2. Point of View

A point of view shot, also known as POV shot or a subjective camera, is a short film scene that shows what the character is looking at, represented to the camera. It's usually established by being positioned between a shot of a character looking at something and a shot of the character's reaction. The technique of point of view is one of the foundations of film editing.
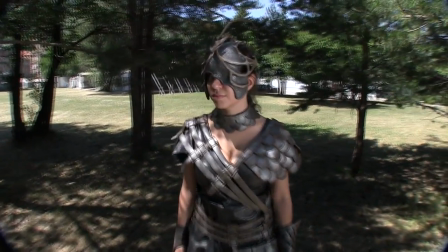Point of view is camera angle which records the scene from a particular player's viewpoint. A point of view shot doesn't need to be strict point of view of an actual single character in a film.
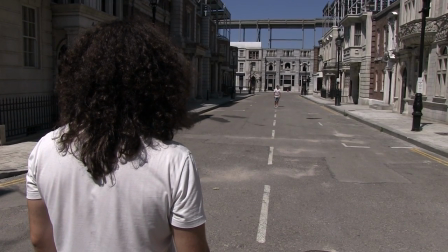Sometimes the point of view shot is taken over the shoulder of the character, third person, who remains visible on the screen. The term camera angle refers to the angle of the camera relative to the subject.
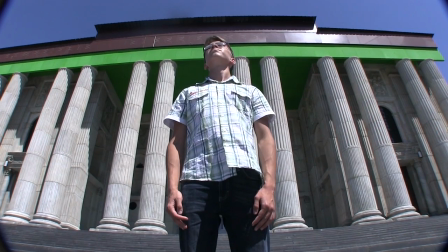There are three basic angles of camera. Up shot, where the camera is looking up, the subject looks large. This angle creates the impression of power in the subject.
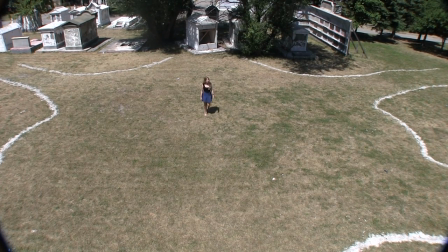Down shot, where the camera is looking down, the subject appears small. This angle creates the impression of weakness in the subject.
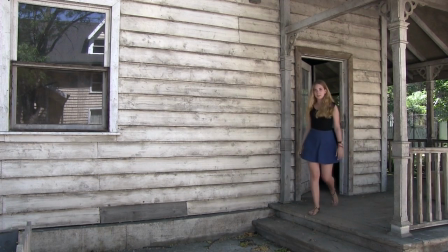Straight on, where the camera is eye level of the subject looks even with or equal to the viewer.
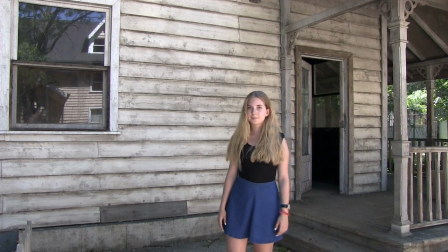The angle makes the viewer feel equal to the subject and may even cause the viewer to identify with the subject.
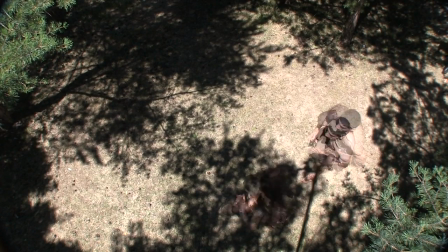When the scene is shown directly from above, it's called bird's eye.
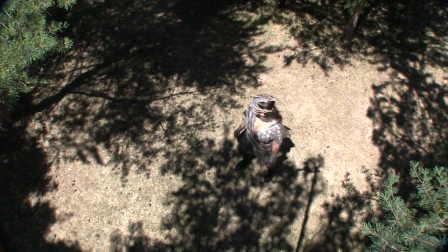This is a completely different and somewhat unnatural point of view, which can be used for dramatic effects or for showing a different spatial perspective.
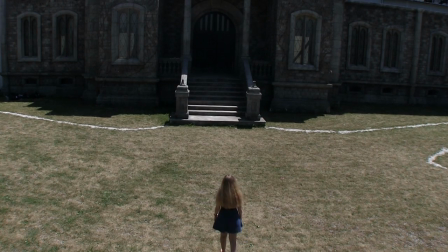In drama, it can be used to show the position and motion of different characters and objects, enabling the viewer to see things that the character can't. The bird's eye view is also very useful in sport, documentaries, etc.
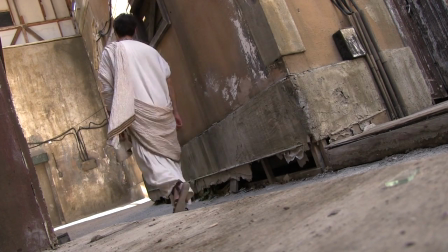The Dutch tilt is where the camera is purposely tilted to one side so the horizon is on an angle. This creates an interesting and dramatic effect. Do not be afraid to experiment with angles of shot, and don't forget, the more extreme the angle of shot, the more symbolic and heavily loaded the shot is.